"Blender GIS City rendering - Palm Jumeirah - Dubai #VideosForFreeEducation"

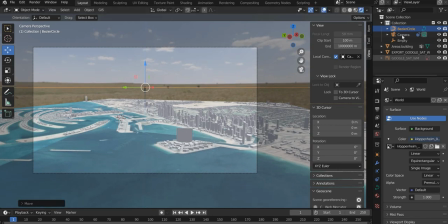501s
camera up, and then you can change the camera angle down.
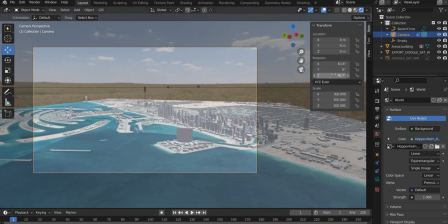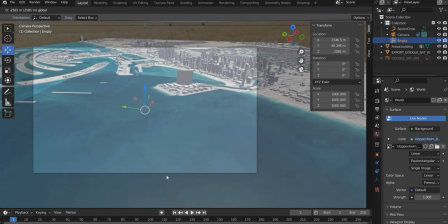515s
You can move this down, so we are not looking at any of this but only the city. Okay, then you can scale this down, the circle can be scaled smaller,
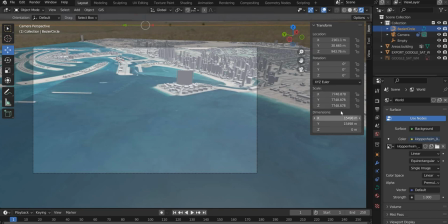535s
maybe 7748 can become 7000.
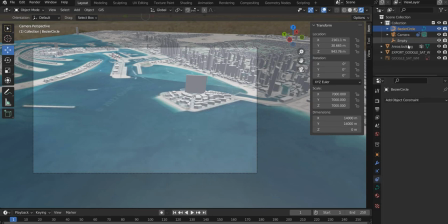554s
The constraints camera, then you can work with that.
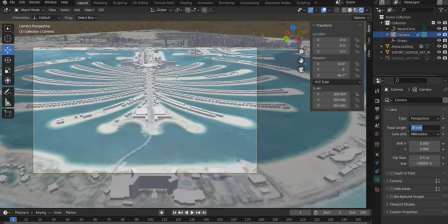561s
Okay, camera 26,
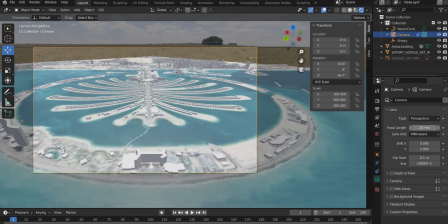568s
24, 20, oops, 24, 26.
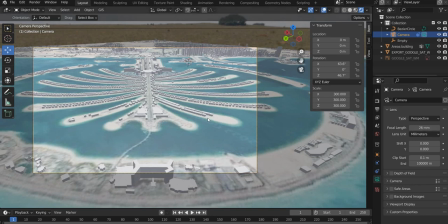576s
This work well.
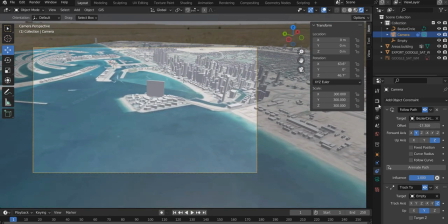580s
And then you can animate your scene like this. You need to change it to cycles,
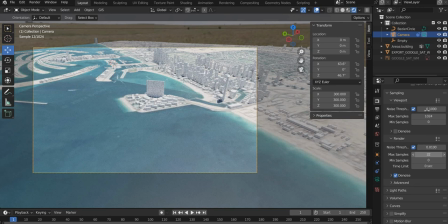590s
rendering to 32 bit denoise, and 32 bit denoise.
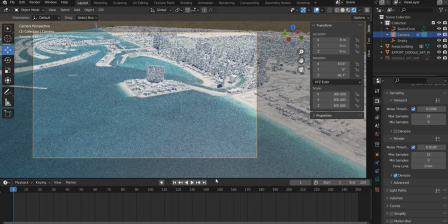597s
Okay, and then to add keyframes, add 250. Select the camera constraint, add a keyframe for
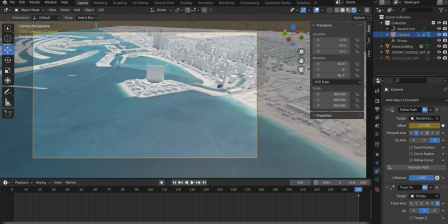613s
this number where it ends, or you can go a little bit beyond if you want.
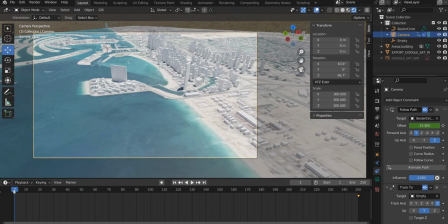623s
Go to the first zeroth keyframe and then
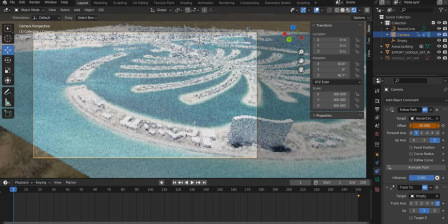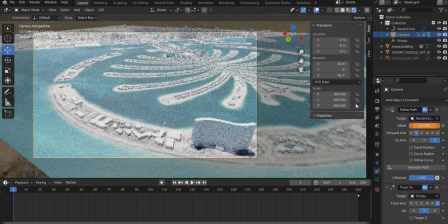add a keyframe there, and you will get that animation.
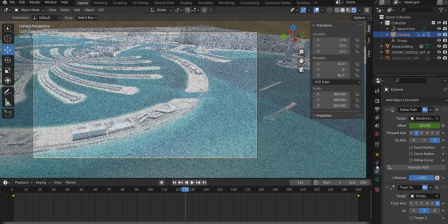646s
Okay, this object
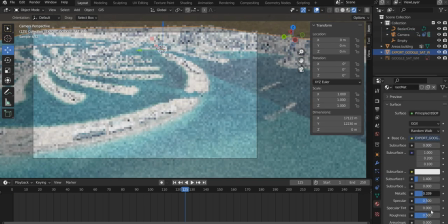651s
you can add a little bit of metallic and reduce the roughness
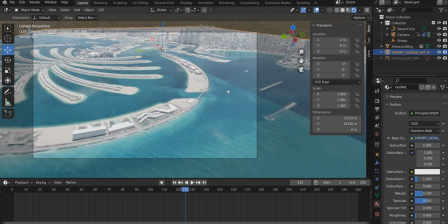658s
to get some reflections. Okay, and then our sky ray visibility, we want to remove glossy so we don't get any glossiness,
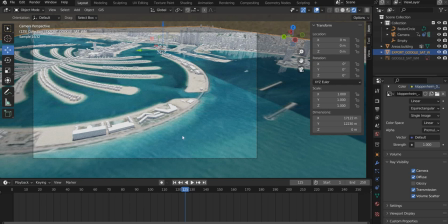675s
otherwise the sky looks weird in here. And that's about it. You go to the render settings and render it up. 1280 by 720.
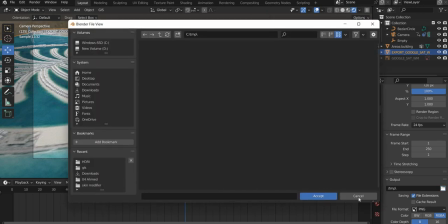692s
Save it as where you want to save it. Select the folder.
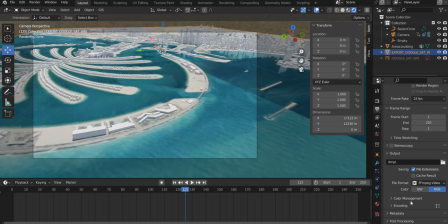700s
Render it as FFmpeg video. Encoding, change it to MPEG-4. And render. That's about it. Thank you very much.